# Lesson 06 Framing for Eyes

In live production, consistent framing plays a key role in making cuts work seamlessly from shot to shot. It's why this cut from a wide to a tight works, and why this cut back to a wide doesn't work.
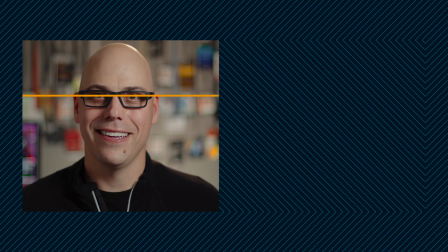(0:14)
See the difference? It's all about the eyes.
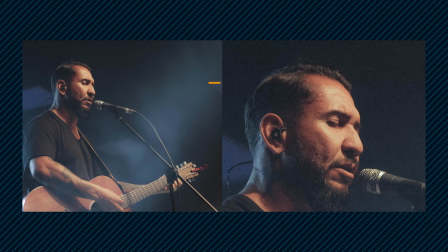(0:17)
We connect with people through their eyes, and we don't want to be searching around the frame for where the eyes have changed or moved every time we change cameras. On some levels, this is nothing new. Generally, shots should be framed with the rule of thirds in mind, which simply states if you draw a tic-tac-toe board on the frame and place your subject on or near one of those frame guidelines,
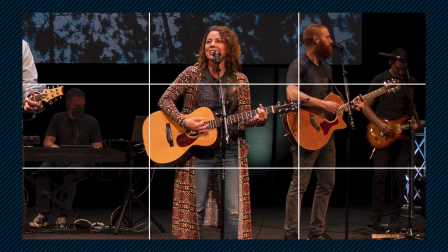(0:37)
the subject should be framed properly. If the subject is directly facing the camera, keep them centered on the upper third of the frame, on that top line.
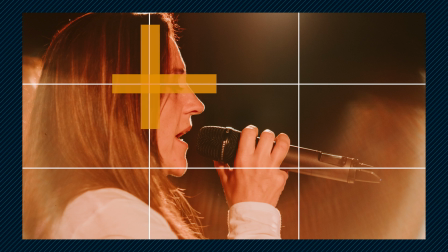(0:46)
If the subject is not directly facing the camera, place them closer to where the two lines intersect, off to the side a little bit. This creates face space for them where they're speaking. And that's basically framing by the rule of thirds. As a foundational rule, the rule of thirds is great, but it's not enough. The real key to framing is keeping your eye lines consistent. As the old saying goes, eyes are the window to the soul. If the eye level is jumping up and down from shot to shot, it's really difficult and jarring to follow along with a cut. But if the eyes do line up consistently, then cuts can go almost completely unnoticed.
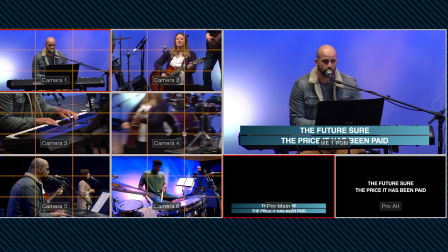(1:23)
Now let's look at some practical examples. Here's a multi-view from a recent service. Each shot individually is framed as you would expect, according to the rule of thirds.
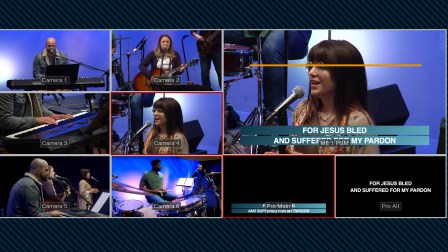(1:32)
And as we move from camera to camera on the cut, the eyes stay at the same height on the screen, and it's not distracting. We need to lead the viewer's eyes where they need to go. Alright, so now let's look at the band framed up on the multi-view in another scenario.
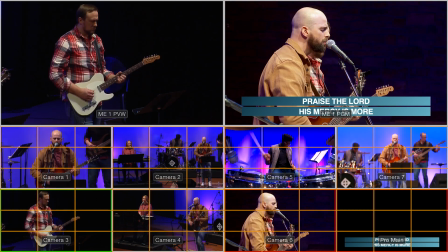(1:45)
Almost all of the shots are, as we would expect, obeying the rule of thirds, but watch what happens when we draw a line across the multi-viewer.
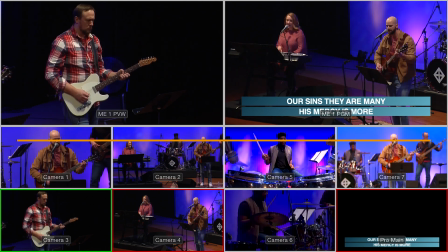(1:53)
All of the eyes are at essentially the same level. That makes it so viewers' eyes don't have to jump around from cut to cut to remain connected with the story.
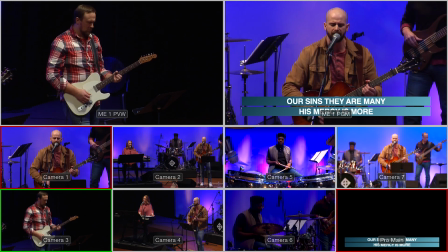(2:02)
It just feels right.
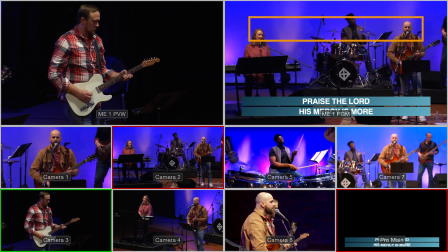(2:04)
We can keep looking at the same general area on the screen as a viewer, even though cameras are changing, and still feel connected to the action.
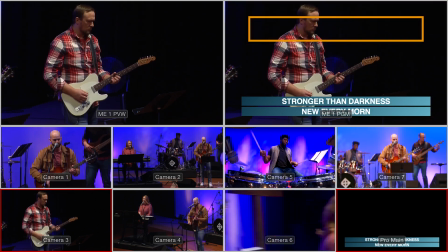(2:12)
That's the key. This concept applies equally for both music, speaking, interviews, panels, just about any other production scenario. Where you place the subject's eyes is how you lead the viewer's eyes in a live production. Let me say that again. Where you place the subject's eyes in how you frame up your shots is how you lead your viewer's eyes in your live production.
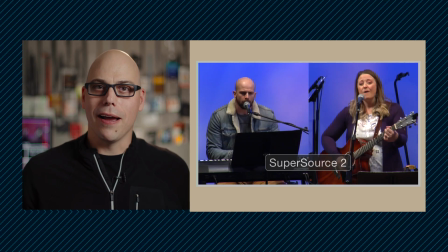(2:33)
Take a look at this 2-up shot. From time to time, in our gatherings, if two people are leading the same song, it's fun and I think makes sense to put both of them up on the screen at the same time. We're doing this using a super source on the switcher, but it doesn't really matter how we're achieving this technically.
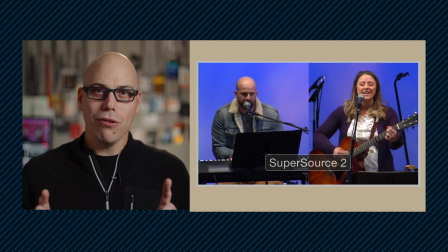(2:50)
What matters is when they're framed up, they need to be framed up both in terms of zoom and pan and tilt so that their eyes line up on the frame.
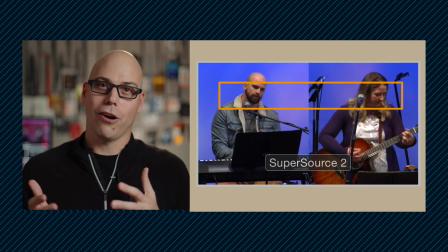(2:59)
Otherwise, one person feels superior, larger, more important, or more emphasized than the other. But when their eyes are the same, the shot works. In a sermon, it's the exact same thing.
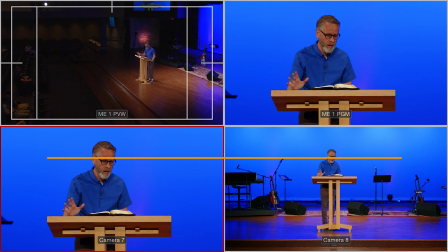(3:11)
I typically want to cover sermons with at least 2 cameras. And again, the eyes are what need to stay lined up from every single angle, especially those 2 main cameras.
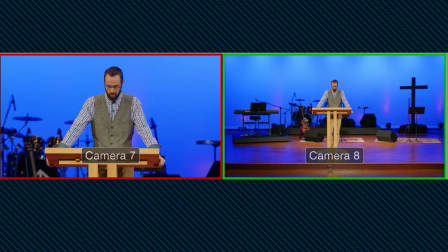(3:19)
One of those cameras is generally a tight follow, and the other camera is a wider head to toe. But with each camera, it's with the eyes that line up exactly. I'm not totally concerned about how much space is equal above the head, but I want to see their eyes in the same place. The one potential exemption to this rule is wide shots.
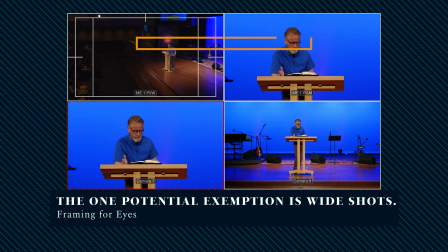(3:37)
In the scenario I showed you a moment ago, even the wider cutaway shot lined up with the eyes in the tight shot. And again, this is a good idea if you can make this happen.
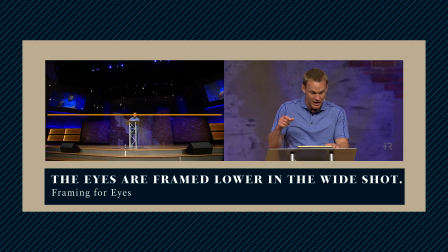(3:47)
But for a wide or ultra wide shot, it often doesn't make sense to follow this rule exactly.
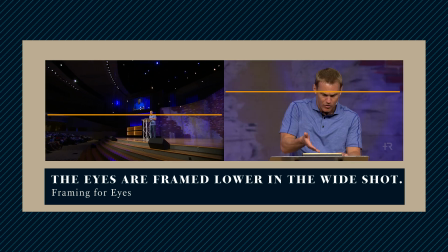(3:54)
Placing the eyes at the same level for a scenic shot will usually show off a ton of floor and feel weird. Why break the rule for a wide shot? It's because we're keeping our subject in the same place.
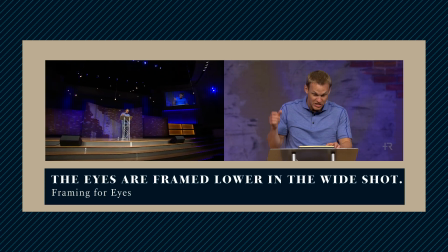(4:05)
On the wide shot, the subject really isn't the speaker at that point. It's really more of the surroundings.